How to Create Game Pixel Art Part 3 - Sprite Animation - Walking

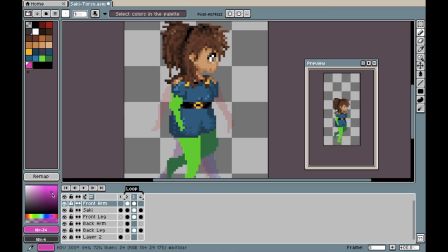8:29 Run the animation at around 100 milliseconds per frame or 3 to 4 frames per second.
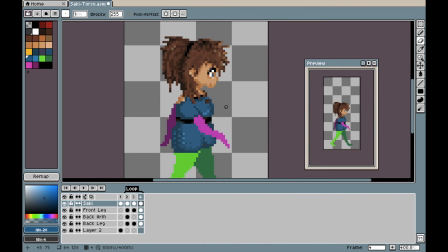8:35 If you can play a ping pong style of playback rather than a loop, you'll avoid the snapping that occurs when looping from frame 3, keyframe C, back to frame 1, which is keyframe A. But even so, just concentrate on the forward motion and look where you can see the limbs grow or shrink,
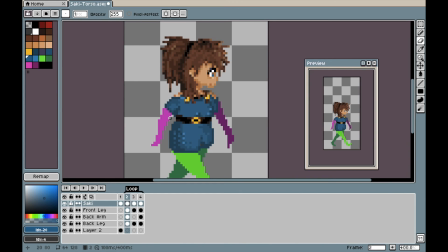8:52 or where the limb differs too much in terms of position and movement when looking at keyframes A and C.
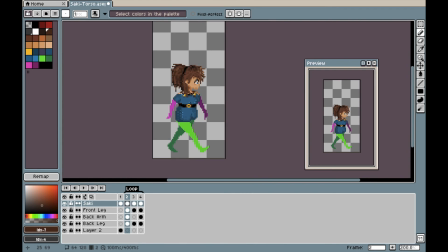8:58 Just use your eyes and gradually refine the limbs until the look is well proportioned across all frames
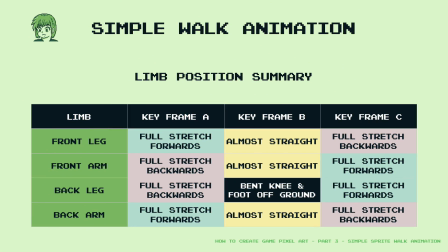9:03 and that the movement amount matches your character and the limbs are in positions suggested in the basic walk animation diagram as shown here.
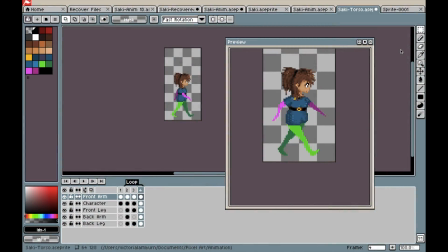9:13 The animation will be choppy because we don't have the tween or the in-between frames between the keyframes. Sometimes this can be charming in itself, for example in the original Rockman or Mega Man games on the Famicom or NES. But you'll generally want to have a bit more refinement for your typical 16-bit style of game.
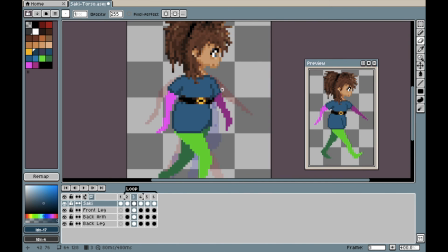9:32 Do not add any more detail to the torso yet, or indeed the limbs. Now we need to tween the animation by creating the in-between frames that will sit between the keyframes. The process is exactly the same as creating the keyframes, and the limbs will be moving towards their next keyframe.
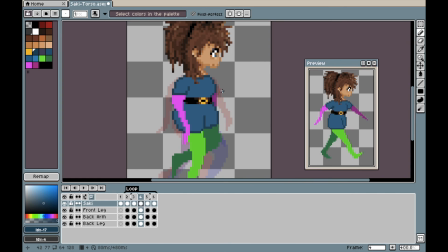9:49 Otherwise, there is nothing special about in-between frames versus keyframes. They just smooth the animation out. Once you've created your in-between frames and are happy with the motion on previewing the animation and after refining,
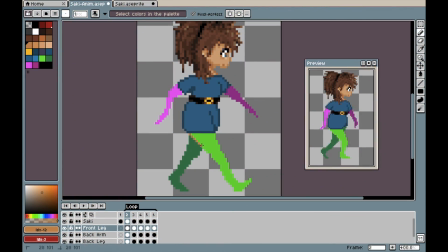10:03 this is when you can start adding detail to each limb by recolouring and adding detail. I tend to focus on the overall colour first, frame by frame, and add the outline detail frame by frame, and then return to the other details, like gradually building up the shoe on each frame.
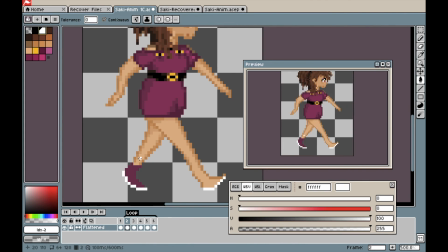10:21 In essence, I don't personally finish up one frame's limbs in total and all the details completely, and then move on to the next frame and do the same.
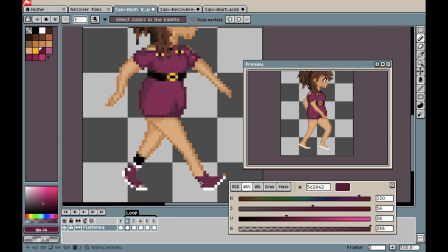10:30 I find I get much more consistent results by, for example with the shoes, drawing the sole of each shoe on each frame sequentially, and then go back to frame 1 and drawing the main body of the shoe on all frames sequentially, making sure that the size remains consistent through the animation.
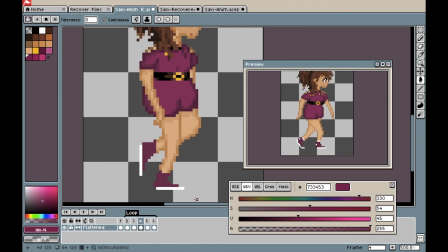10:47 And then perhaps I return to frame 1 and add the details, and do this on each frame sequentially, and then finally I go back to frame 1 and sequentially add the anti-aliasing to each frame.
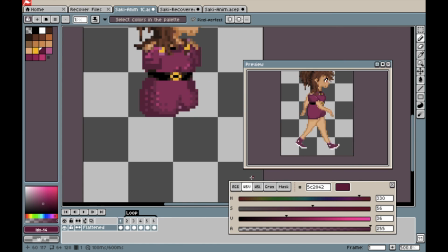11:00 You can certainly work on making one frame perfect at a time, but I find my consistency is personally much better by doing it sequentially,
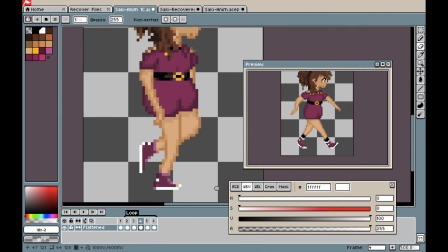11:08 and leads to much less fatigue, especially when working on animations much longer than 5 frames.
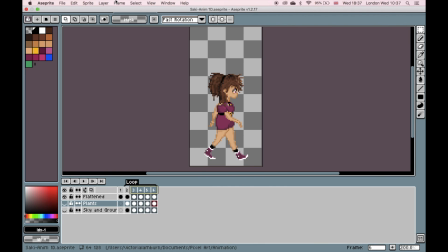11:16 If you're happy with your animation, to check it is a good walk animation, you can copy frames 2, 3 and 4 and add them after frame 5. Reverse these copied frames and then run a loop animation on all frames,
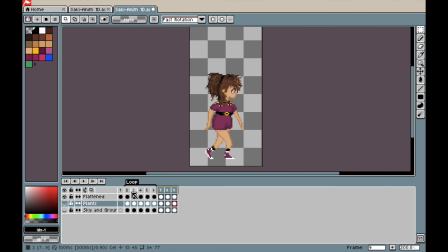11:30 and set the frame rate to around about 125 milliseconds per frame, or about 12 frames per second, and you should have a very nice walking animation. If you find that this is a little fast, set it back to 100 milliseconds per frame, or about 10 frames per second.
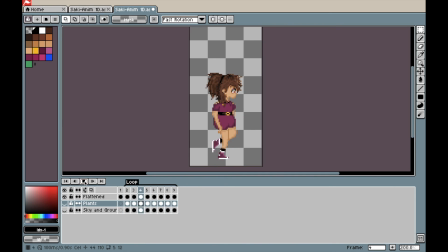You will notice in my animation of Saki-chan that I've added some gentle movement to the hair to mimic air passing through,
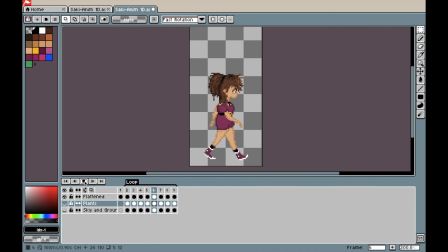12:05 and I've only done this by changing a few pixels at a time, as I didn't want to over-exaggerate this. You will however notice that I have the shoulders and therefore the torso swinging as the front arm moves forward. This suited my character pose, but is not essential.
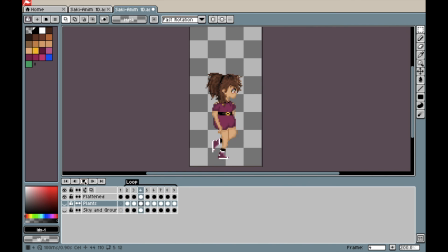12:20 I've also managed to mimic some of the movement by not moving the head up and down, by just slightly moving the head backwards and forwards as the torso moves. These details are not essential, but are something that you may grow to enjoy doing as your skills advance.